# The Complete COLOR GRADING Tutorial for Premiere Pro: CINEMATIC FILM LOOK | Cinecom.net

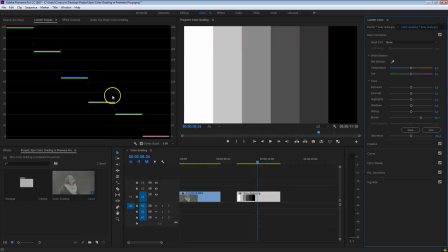244s
You will see that the more darker spots are affected now, and the one here on top, the more brighter spots, a lot less. So the blacks are going to work more here in the right side, the real blacks, as the shadows, like the name says, are going to work more on those shadows instead of the real blacks.
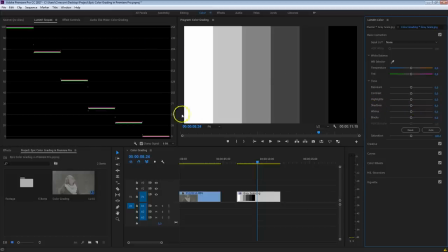262s
Now the whites and the highlights work exactly the same. The whites sit here more on the left side, while the highlights here sit more on the middle left side. So now that we know how this works, we know how to do it as well on the actual clip.
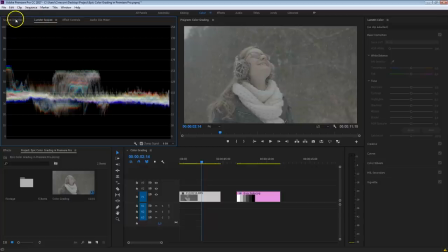275s
And I'm just going to close the Lumetri scopes, because like I said before, that's a whole different chapter.
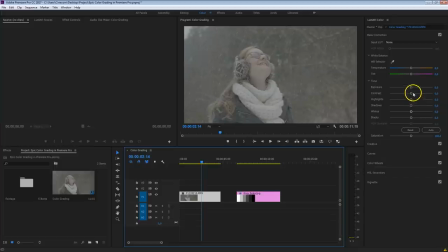280s
So with your clip selected, the very first thing that I want to do is actually add a bit more contrast with this contrast slider. And that's because it was just shot very flat. So we're going to have to add a lot of contrast to make it look natural. Then the next thing that I want to do is crush those blacks, but make sure that we are not going to underexpose anything.
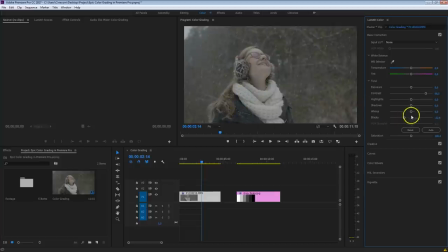299s
So make sure to look at the coat here of Kim. And the same thing is going to happen for the whites. Also increase that. That will give us a really nice contrast. But as we're doing this, be careful though that you're not going to make those brighter spots flat. And the same thing goes for the dark spots as well.
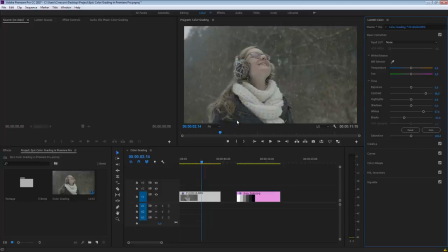315s
So what I usually do to preserve those details is increase the shadows, but decrease the blacks. And that will really make sure to have a nice contrast. And that's the difference between a more video-ish contrast and a film look or cinematic contrast.
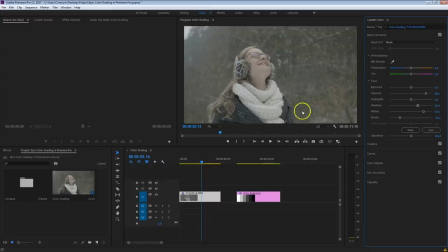333s
Always preserve those details. The same thing goes for the highlights here as well. Bring that down. As you can look here, her scarf is starting to look a bit more natural as we're doing this. But we're still keeping that punch as we're increasing the whites and the blacks, which are laying more on the outer sides of the exposure spectrum.
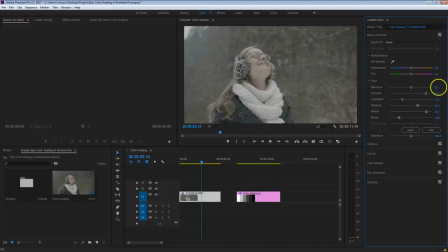351s
Now finally, if it's necessary, you might want to increase the exposure as well, but as you're doing this, know that you are making it flatter too. So then again, you have to add some more contrast, and you can do that by either working on those blacks or just moving that overall contrast slider.
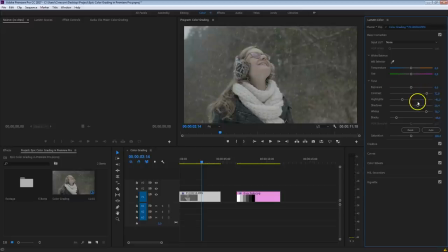365s
But be careful though with this overall contrast slider. Again, only do that if your shots are very flat. All right, so that was the very first part on how to add more cinematic contrast to your shot. The next step is going to be the grading. We're going to work with actual colors now. And the first thing might be the saturation.
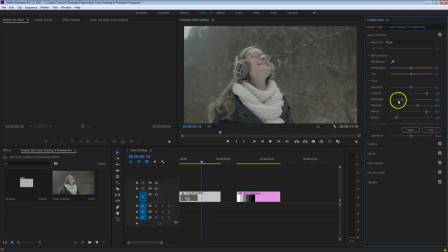384s
Now this is always the second step, because if you are going to change the contrast, also the saturation will be affected. So that's why we're going to do the saturation after the contrast. So let me just increase that a tiny bit, not too much.
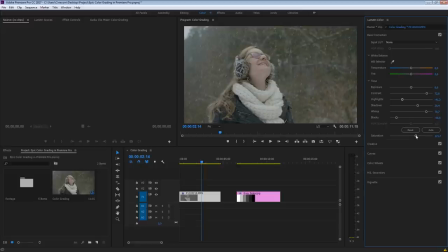397s
Not really a big fan of adding too much saturation. It's not really that filmic. So perhaps you might want to decrease that depending on your shot. Once you're satisfied and there are some colors in your shot, we're going to head over to the color wheels inside Lumetri.
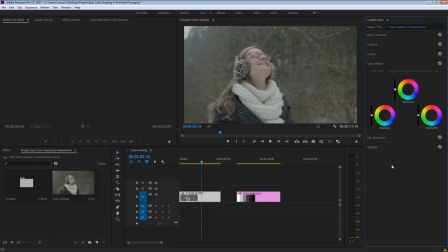412s
And here's where that magic is going to happen. We're going to create even more contrast with these controls, but it's going to be a different kind of contrast. We're talking about color contrast. Now I do have to mention here, when we talk about color grading,
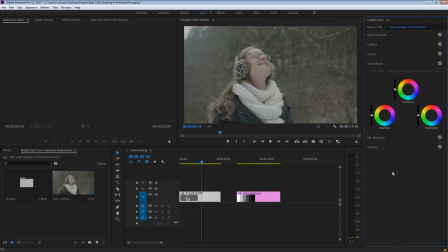426s
adding a certain look and feel into your shot for any project or for any personal preference, that is going to be different, of course. I just want to show you one of the very basics, and that is color contrast. But there are, of course, many other techniques. But I believe that this is considered one of the more basics one in color grading to get that cinematic look.
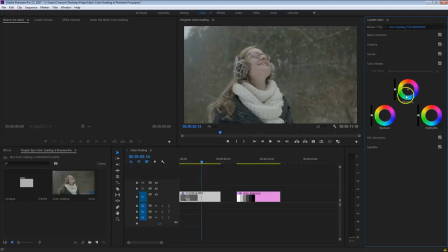446s
So we see these three levels here, the shadows, midtones, and highlights. We've seen before what exactly that they are. For the shadows, what I'm gonna do is add some blue into this. And the reason for it is that the color blue fits more towards darkness, to night scenes, to anything that is kind of bad, something that we wanna stay away from.
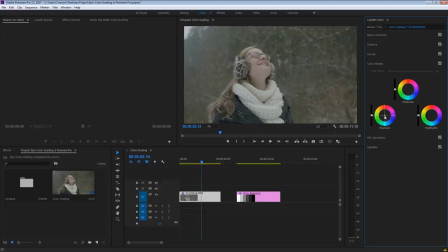466s
And I'm really saying it a bit more exaggerated, but that's what fits with shadows. So let me just bring that midpoint to the blue side, like that. And right away you will see that the image looks way too blue. So we're going to lift that up with the midtones, and we're going to work on the other side, and that's what I mean with color contrast.
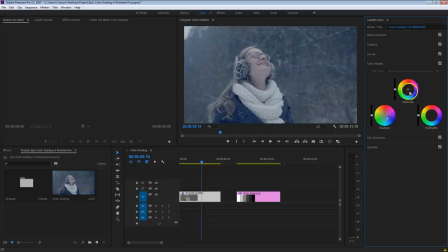485s
We're going to make two opposite colors. As you can see, they lay on the opposite side of each other. So let me just add that orange into it.